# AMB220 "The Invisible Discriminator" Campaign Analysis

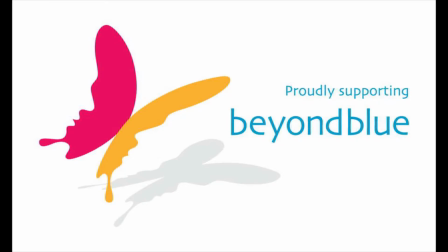[0:00]
In this video, I will be analysing Beyond Blue's Invisible Discriminator campaign. This campaign has particular importance because of its message highlighting the crooked nature of racial discrimination against Aboriginal and Torres Strait Islander people, and the effect subtle racism has on Indigenous Australians.
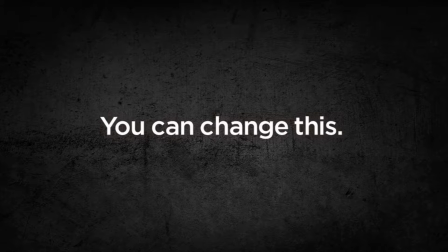[0:18]
Beyond Blue's campaign taps into the consumer insight that non-Indigenous Australians can be a driving force in changing subtle racism and racist culture in Australia.
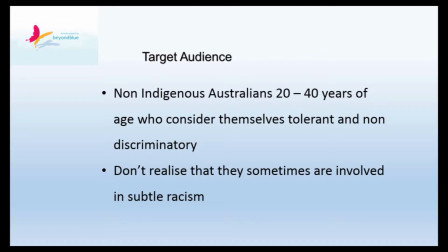[0:28]
Non-Indigenous Australians of 20 to 40 years of age don't necessarily recognise that their actions
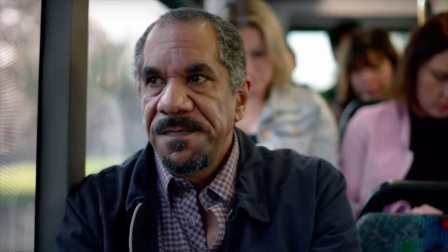[0:34]
could be considered forms of subtle racism that lead to anxiety and depression in Indigenous Australians.
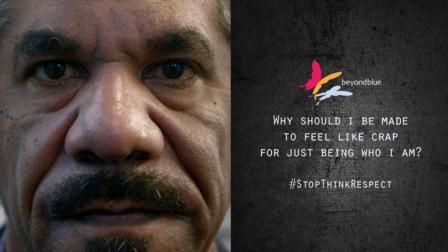[0:39]
This feeds into the big idea of the campaign. No one should be made to feel like crap just for being who they are. The campaign shows the psychological impact of subtle racism, using resonant and inherent drama message strategies.
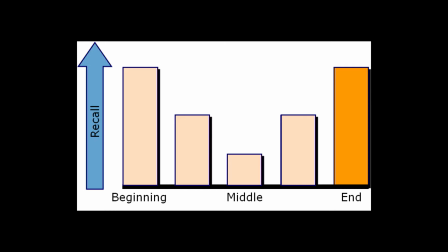[0:54]
Using the basic order of presentation, Beyond Blue chooses to wait until the end of the ad to present their argument. They do this because the viewer is already highly interested with the issue presented. This method can also lead to better retention of the information and message, which is the intended aim of Beyond Blue.
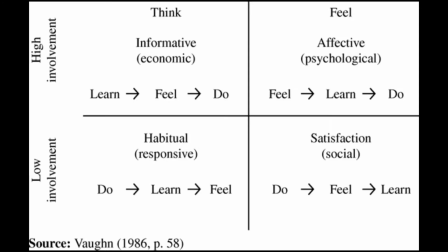[1:12]
The ad allows the viewer to emotionally connect, absorb, and understand the intended message, then actively seek to change the way they view racism and understand how their actions can harm those around them, falling into the affected method of the SCB grid,
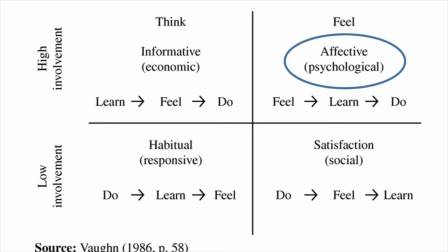[1:26]
tapping into the psychological aspects of the consumer.
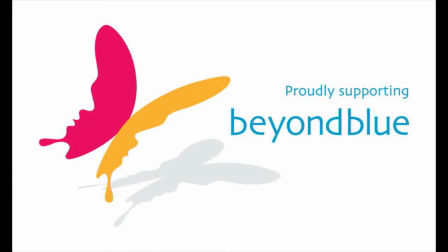[1:30]
Beyond Blue could be more bullish when showing the link between subtle racism, anxiety, and depression, using a learn, feel, do approach.
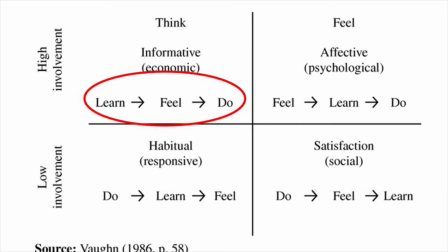[1:37]
But I think the way that they have presented the message is best when wanting to motivate the target audience to be that change.
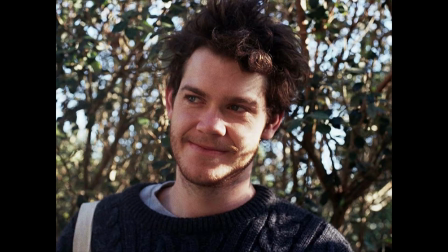[1:44]
Change their actions and those around them.
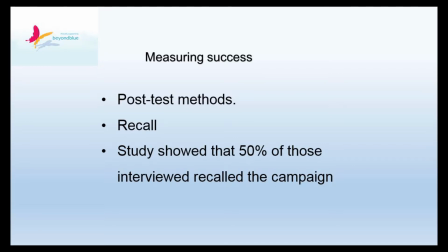[1:47]
The post-testing strategy, recalling, is the best way to see if Beyond Blue's ad campaign still resonates with the target audience.
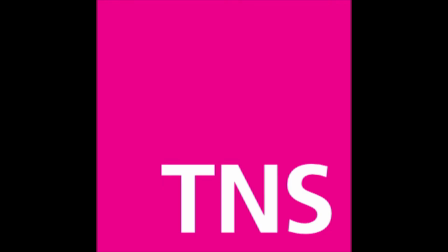[1:53]
A report by TNS, an international market information and market research group, analysed the effect of the campaign.
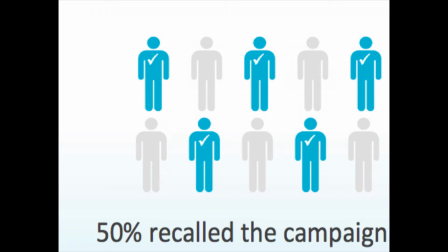[2:01]
Research found that the campaign had a strong recall, with 50% of those interviewed recalling the campaign.
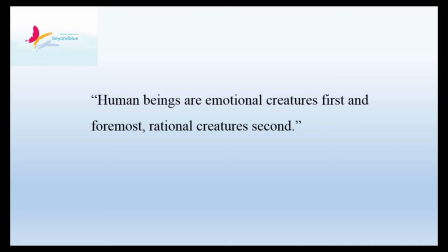[2:07]
Ben Little of Singleton Ogilvy and Mather Australia stated that human beings are emotional creatures first and foremost, rational creatures second.
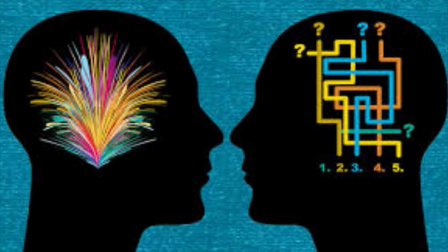[2:15]
With such a sensitive and social topic, the Invisible Discriminator campaign uses both emotional, rational appeals and dramatization to best communicate the campaign message to their target audience.
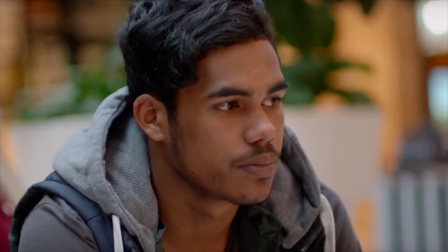[2:26]
In the ad, camera angles have been used to enhance the importance of the message and show certain moods and feelings with the characters.
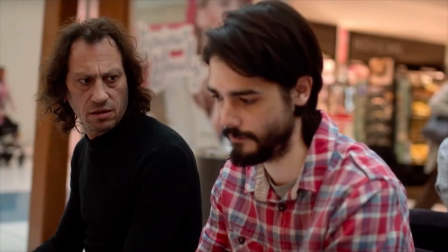[2:37] You're not staying there, right?
That was a snapshot from the television ad.
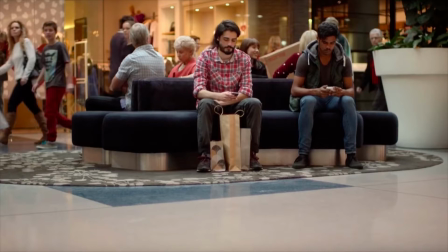[2:41]
A wide-angled shot was used to show a young non-Indigenous adult sitting on a bench texting, and then an Indigenous male sit down next to him.
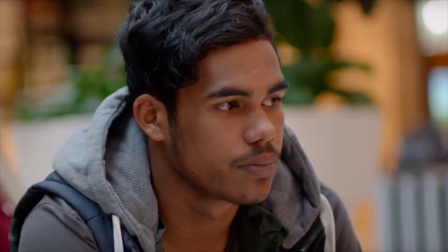[2:50]
A close-up shot is then used to highlight the effects subtle racism has, showing the Indigenous male clearly hurt and disappointed by the non-Indigenous male shuffling further away.
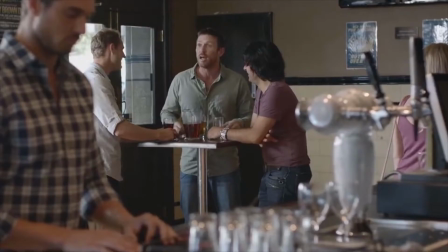[3:00]
This is used throughout the ad. A wide-angle shot to establish the scenario, and then close-ups to show the effect of subtle racism.
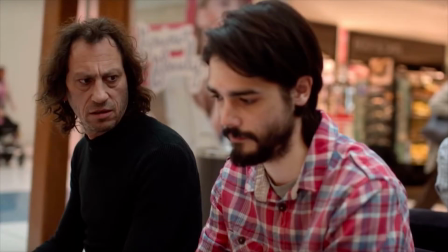[3:09]
A man also appears behind the non-Indigenous Australians, portraying the voice inside your head.
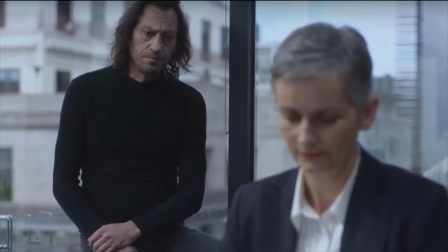[3:15]
He is the antagonist, the part of some people that still exists, the part that has racist tendencies.
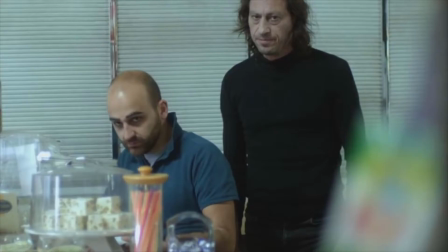[3:21]
This makes the consumer feel guilty, because we have all been guilty of subtle racism acts in the past. It is at this point in the ad that we have the chance to ignore the antagonist, the voice in our head,
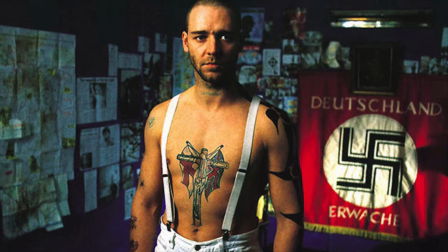[3:32]
and break free from preconceived, outdated perceptions of race, and become a better version of ourselves,
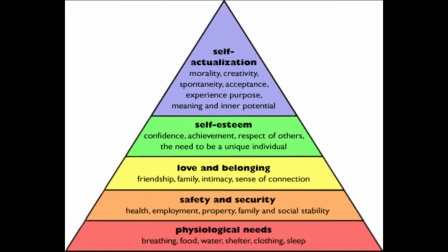[3:37]
as per the self-actualization and self-esteem needs in Maslow's hierarchy of needs.
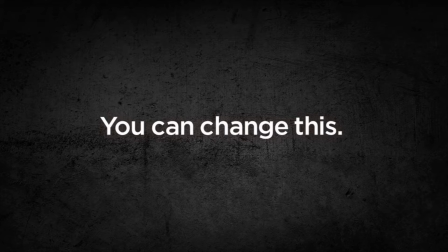[3:42]
The voiceover at the end of the ad taps into the consumer insight, "You can change this." This targets a segment in the target audience, the non-Indigenous Australians who are socially aware,
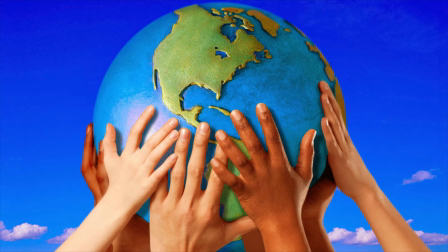[3:53]
those who seek to make change within their community and gain social capital, wanting to be seen as a positive change in the world.